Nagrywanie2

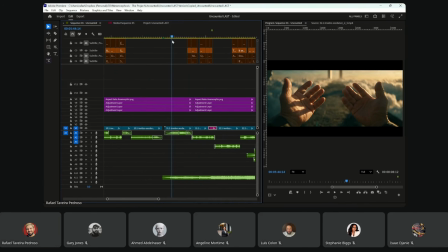So as you can see here, it goes from intimate and then scale.
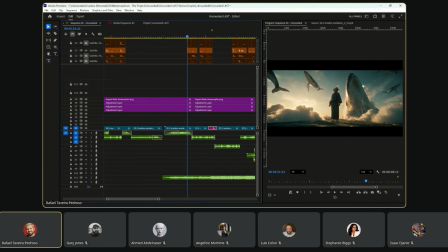This is scale. Why? Because it shows how crazy, how wonderful this world is, which is playing with those two shots. So I either like to do a drone shot in the beginning or a close up of somebody's mouth,
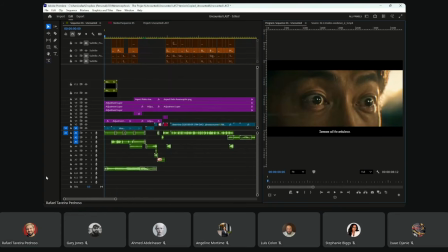of somebody's face to really show that. And that's also how I approached here.
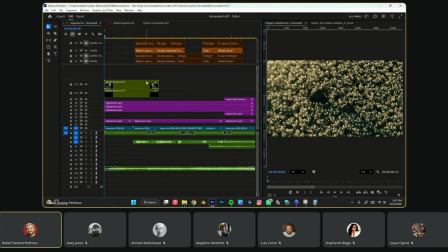As you guys can see, this is a wide shot, a drone shot that I did. Impactful, beautiful location, romantic. You can already see the tone of the visuals. And then you go into
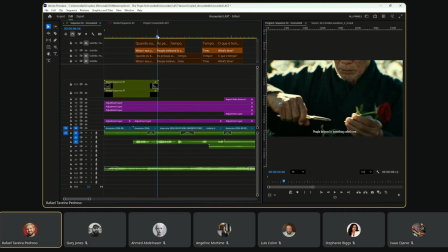a close up shot of his hands, and you just see You see how you see only the eyes.
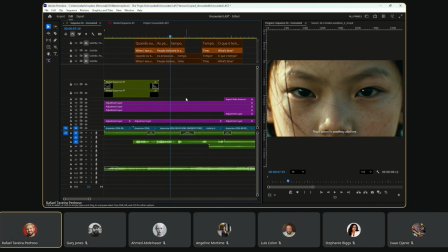So that is how I like to begin a sequence or a scene. And then I build up, and then you start hearing the voices, you start hearing the dialogues, and then when you actually see people talking, that is a much more natural
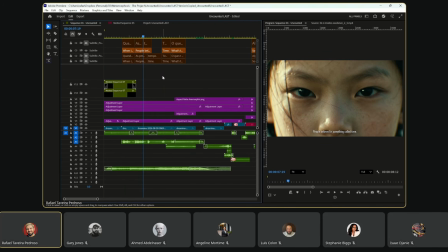way to guide your audience to actually having people.
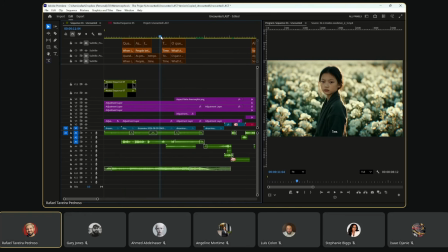Then you see people talking. You see how I guided the visual there to then lead up to somebody talking. I don't just put people talking on my videos like a straight talking.
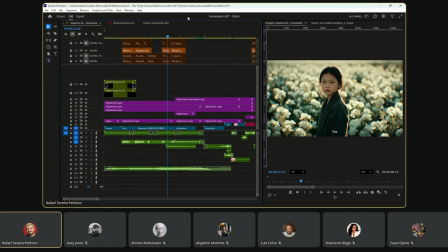I don't like that because I didn't warm you up for that. I didn't lead your attention for that. Luis, does that answer your question? Is there anything else you wanted to? And then from there, you can take it anywhere. You know, it doesn't have to necessarily begin like that, but this is an example of how I like to use it.
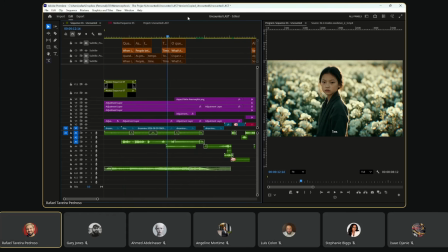But obviously, there's many ways to go about it. There's never a right or wrong. If you're looking for that impactful, having a whoa, it's on your face, you want a dialogue right away, then go for it because that's the feeling that you're going for.
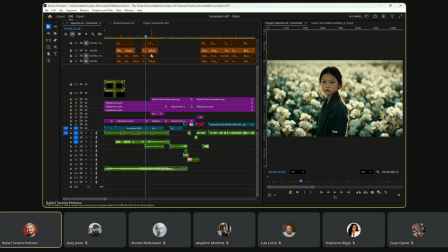Um, but you have to think of editing more like waves, waves of attention than than
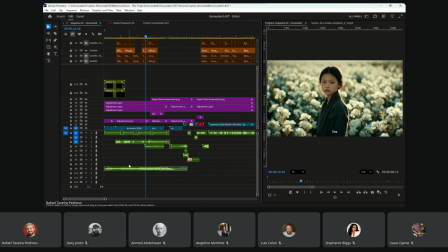a perfectly even attention type of thing. What do I mean by that? When I started editing, I used to think that I have to have my sound in my scenes always
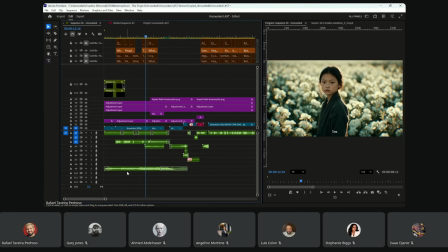perfectly balanced throughout the visual. So for example, I thought that if I had somebody speaking at a certain volume, I had to maintain that volume throughout the because that's consistency, right?
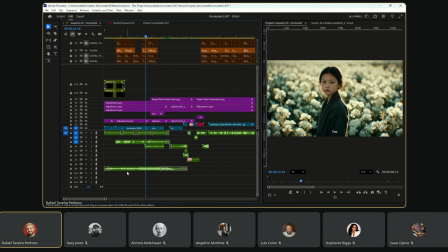Uh, and who here agrees with that? That you have to maintain that like standard type of volume and standard type of pitch what as you're you watch something,
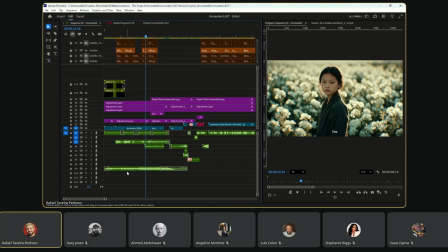who who here or maybe you don't even pay attention to that, but when you're editing something that's not even conscious, you're looking for that always that middle ground so one scene is not overpowering the other.
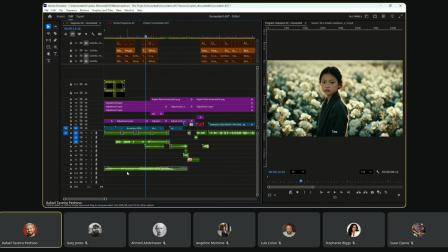But what I've learned over the years and how directors actually do it in movies, and it's you have to look for the moments of silence, and that goes for everything in art, period.
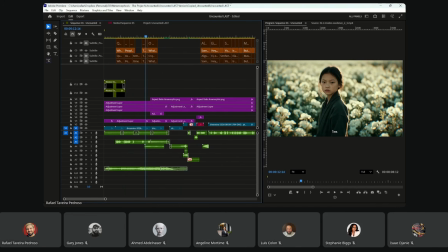You have to look for the moments of silence. You have to look for the moments of ecstasy in the build up. So that is what a visual, what a story is about.